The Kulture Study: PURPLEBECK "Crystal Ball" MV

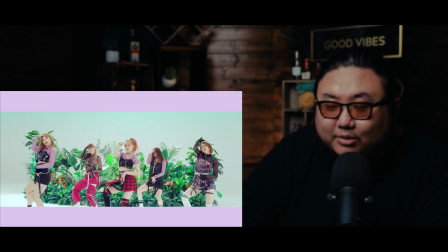so this is the scene i talked about okay they added in a bunch of plants and forage why what is the consistency again it's like yeah it's aesthetically pleasing but what is the direction like i don't think they had an art director on set for this because everything is just sort of all
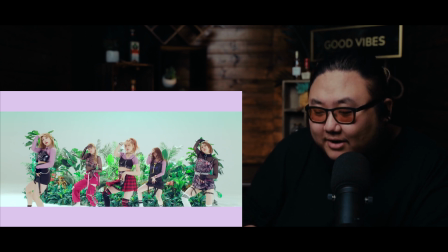over the place you know the song is not girl crush but they're wearing a very girl crush type ensemble it kind of doesn't fit with the aesthetic i feel like of the song and i feel like overall just the art direction here is just it's a huge miss i think that's the biggest
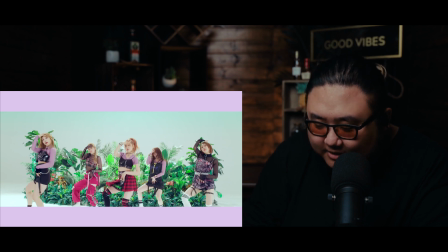problem you know this could have been so memorable because this song is pretty good all
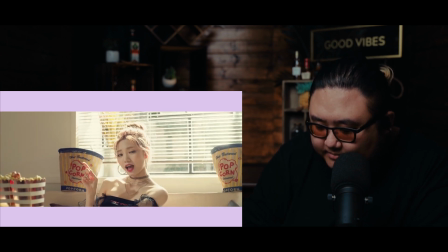right hold on all
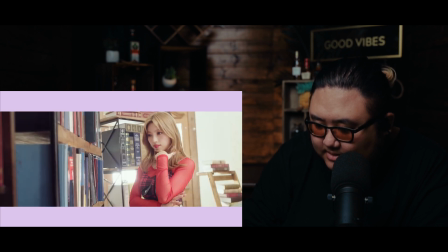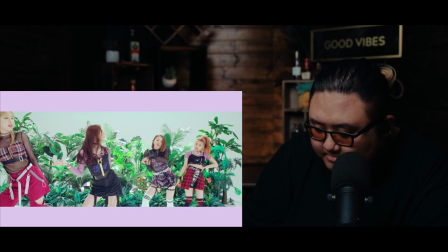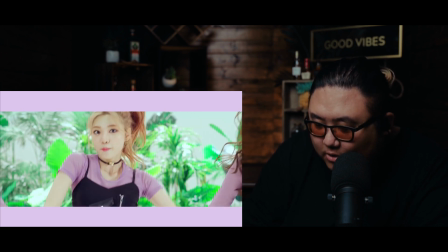right um i don't know how to time this is so bold okay
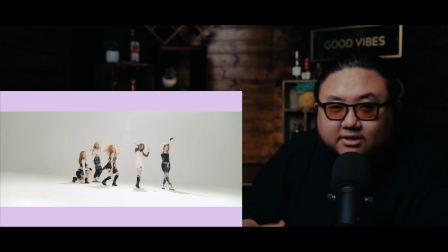we'll stop it around here okay so in some scenes you're gonna cut to a close-up of the girls against the blank white wall them singing doing their lines it's just them against a blank white wall it's so empty like they could have at least done something a little bit more interesting maybe
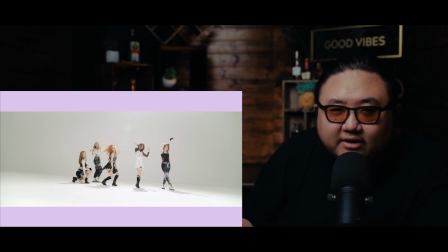bring in some interesting lighting you know near the end of the music video they actually have like these led light bars in the background that are like this purple hue they could have rearranged it for the background of their solo scenes. I get that they're on a very low budget because this is a very low budget music video. Yes, it's very crisp. It's very clean. It's very high definition music video.
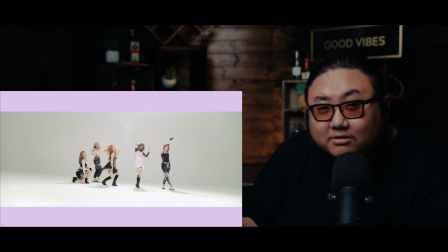But just because it's a sharp and high quality looking music video doesn't mean that the production itself was actually high quality. The production itself is very low budget. And I'm glad that they invested it into the visual medium. But with the amount that they poured into these solo scenes, they could have done better than this.
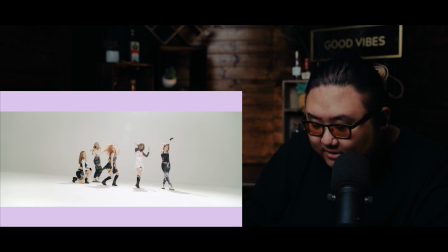And I feel like this girl group their concept could have been molded better so this white scene right here that you're this blank scene right here you know
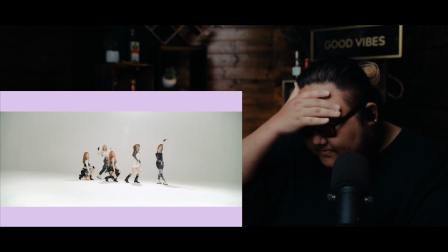nothing about this is eye-catching nothing about this stands out see
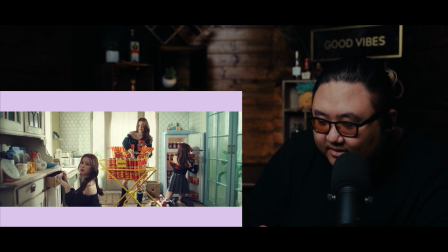and the color scheme doesn't match either they're
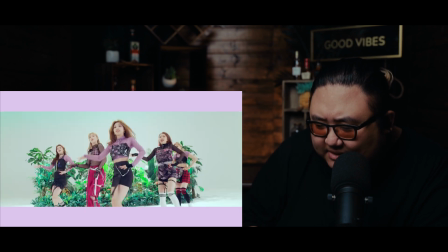going for like this warm lighting but then the color scheme is like purple and green and
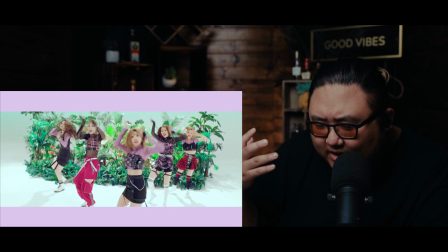their hair is like sort of like a warm gold and brown
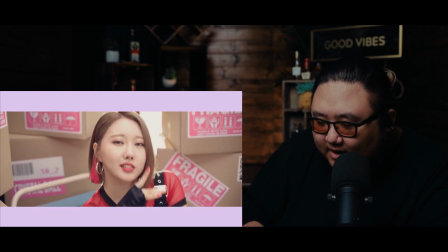concept you know sometimes they colored the
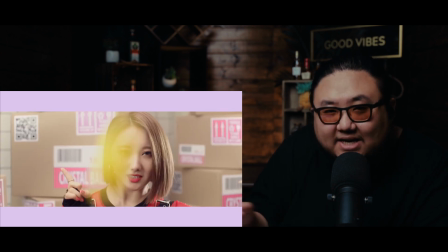artist's hairs to complement the music video as well and you don't see any cohesion here and none with the colors you
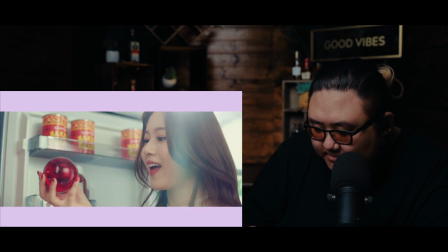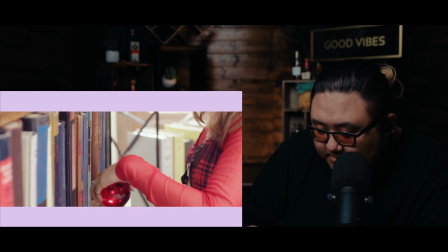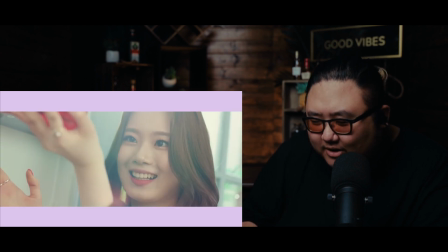know the girl with the blonde hair just kind of looks like cherry from Luna if she was mixed with Jihyo see
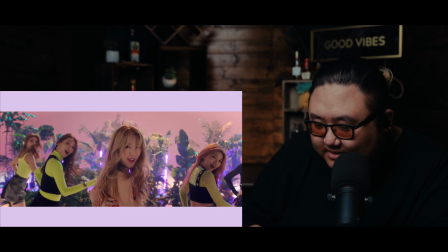their vocals are are amazing. All right. So hold on.
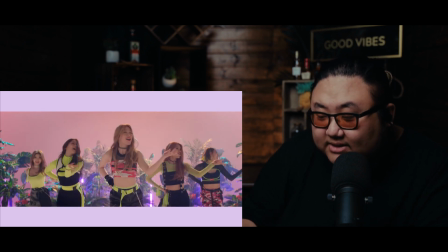Let's pause it around. All right. Let's pause it right there. So this scene, it's actually very, very well set up, you know? So they have the white background and using different lighting, they actually made the white a little bit more of a peach color.
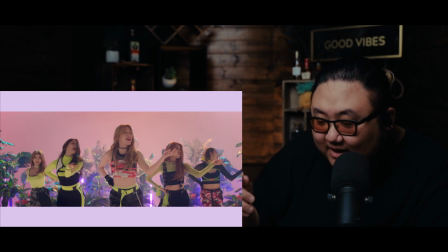They're wearing the neon outfits and then they've got the plant set up and then they have the purple light bars, which actually give it like more dimensionality. So the set looks even bigger and it looks like they have a cyan light off to the side used as a rim light. Overall, this is a very cool music video and you'll see in different shots, they're actually running smoke through the background.
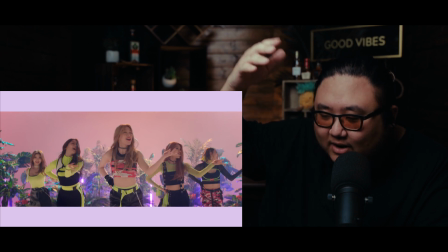So they actually have an overhead light in the background and so you can actually see smoke going through there. So there's a lot going on in this scene. It does not match this song. They just thought, oh, let's do all the popular girl group things and kind of meshed it into one.